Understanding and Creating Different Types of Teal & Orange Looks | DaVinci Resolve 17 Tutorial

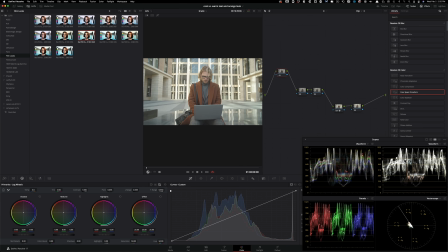[12:36]
Because this shot on its own is super contrasty, right? We got these crazy highlights in the back, and then we got tons of shadows here, all right? So let's go ahead and apply that LUT that we selected, and this is what I meant.
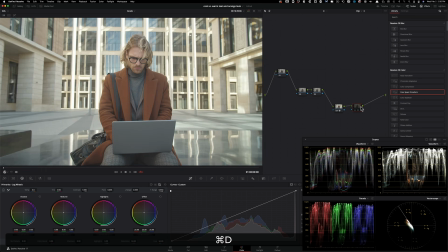[12:52]
As soon as I applied it, look what happened. It just, everything is blown out pretty much. This could be a look and somebody can just leave it here and, you know, it's nice. Like it's just a push look. We don't want to do that. So I'm going to go here. I'm going to start with my gain.
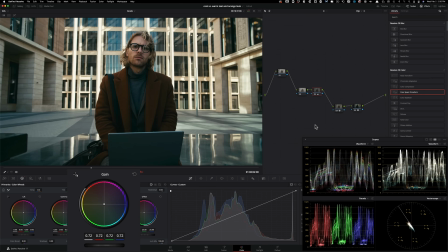[13:09]
I'm going to pull it down quite a bit. I'm just going to go pretty aggressive, somewhere around here.
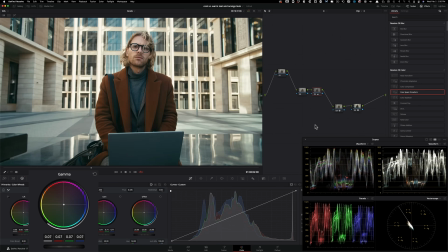[13:14]
And now I'm going to lift my gamma up. I want to see more detail in his jacket, right?
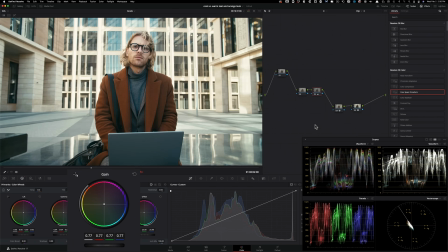[13:21]
Like under his chin, all that. Like, so I'm going to keep my gain up, bring it down somewhere around here.
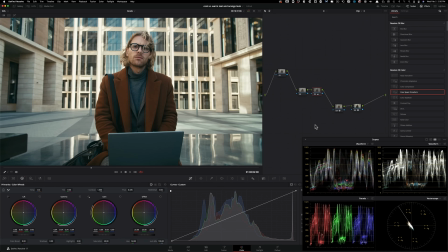[13:28]
Basically, I don't want my image to be thin, okay? I want a lot of information in my image.
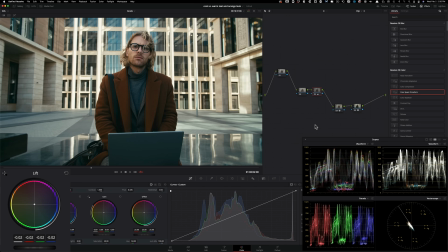[13:32]
I'm going to take my lift. I'm going to pull it down just a tiny bit. Why? Remember what we saw in all the professional examples, how the contrast is just so pushed? So if I do before and after, look at how we were able to get all our detail back everywhere.
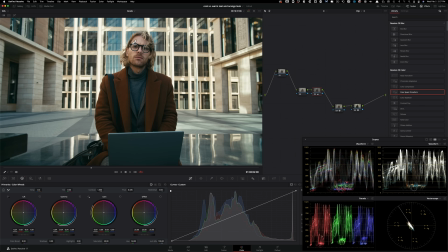[13:47]
We can see through the windows now, okay? We can perfectly see our guy. He is well exposed. The skin is retaining a lot of information. Everything is basically retaining a lot of information, okay? I can see his jacket even in the darker areas.
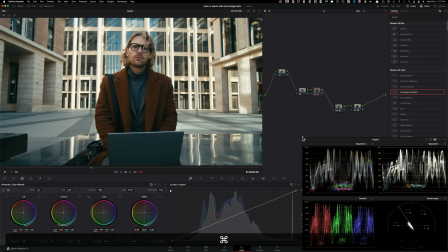[14:06]
I can see the backpack, okay? So we're keeping all of that information. And we can start to see the teal in our image. And all that heavy lifting is happening right here, okay? So if I just go here again and look at it, you see the teal coming through, right?
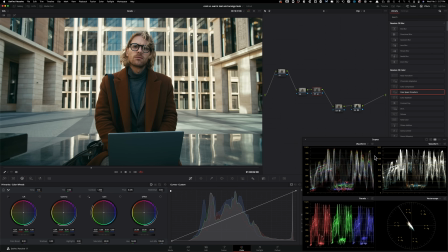[14:23]
And we can even see it here. And then our whites are clean like Walter Mitty, right? That example. Because the laptop shouldn't be this teal, right? The laptop should be gray. But it's teal because the LUT is doing its thing. Now, this could be a really, I mean, this could be it, right?
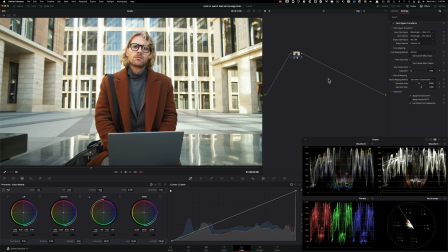[14:43]
So we started here. This is our Rec. 709, by the way. This is what we created. This is a really nice film look. Rec. 709, and here we are.
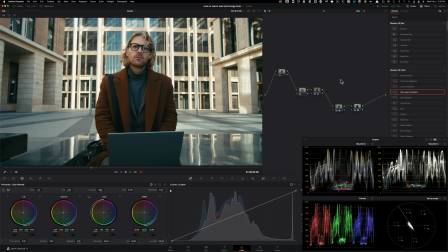[14:53]
So this already is a really, really nice look, but just for the example's sake, I'm gonna do this. So let's just call this a Walter Mitty neutral teal and orange, okay? Or more like a little bit on the cooler side, teal and orange.
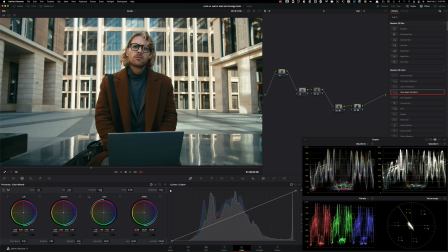[15:08]
I'm gonna add a version. All right, so now what I want to do is I want to just add tons of teal in this area. And the way I'm going to do that is through my printer lights, and I'm just going to start adding cyan. So keep an eye in the offset area, and I'm going to just add tons of teal like that.
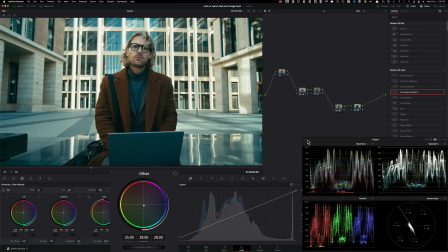[15:27]
I mean, that's kind of pushed, right? Like you might be going, dude, what the hell are you doing? That's totally fine. Now what I want to do is I want to go under my log wheels. I'm going to take my midtones and I'm going to start adding some warmth, okay?
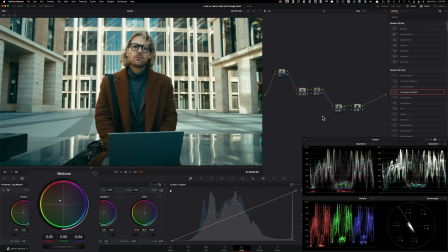[15:42]
Something like that. I'm going to warm it up a little bit, okay? Something like this. And then I'm going to go under my highlights and I'm going to do the same. So I'm going to add some warmth like such. And I'm going to park it here.
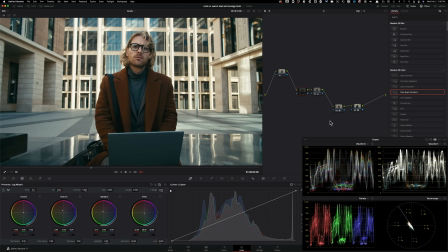[16:00]
And now if you look at where we were, the version that we liked and we thought it had a nice teal and orange going on, to like what we created. Okay? And remember the examples from Joker, how pushed they were?
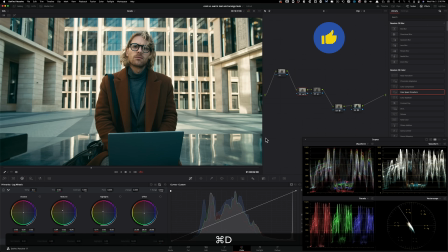[16:16]
And now that I'm looking at this, I'm going, well, I can work on the contrast a little bit, right? Remember the contrast was so pushed in all those other examples. So now what we can do here is I can go back here under my contrast and start cranking it a little bit.
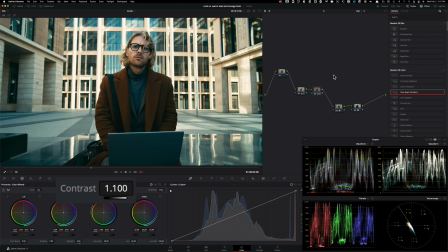[16:32]
Not too much, but just go too far first, obviously, always, and then push it back.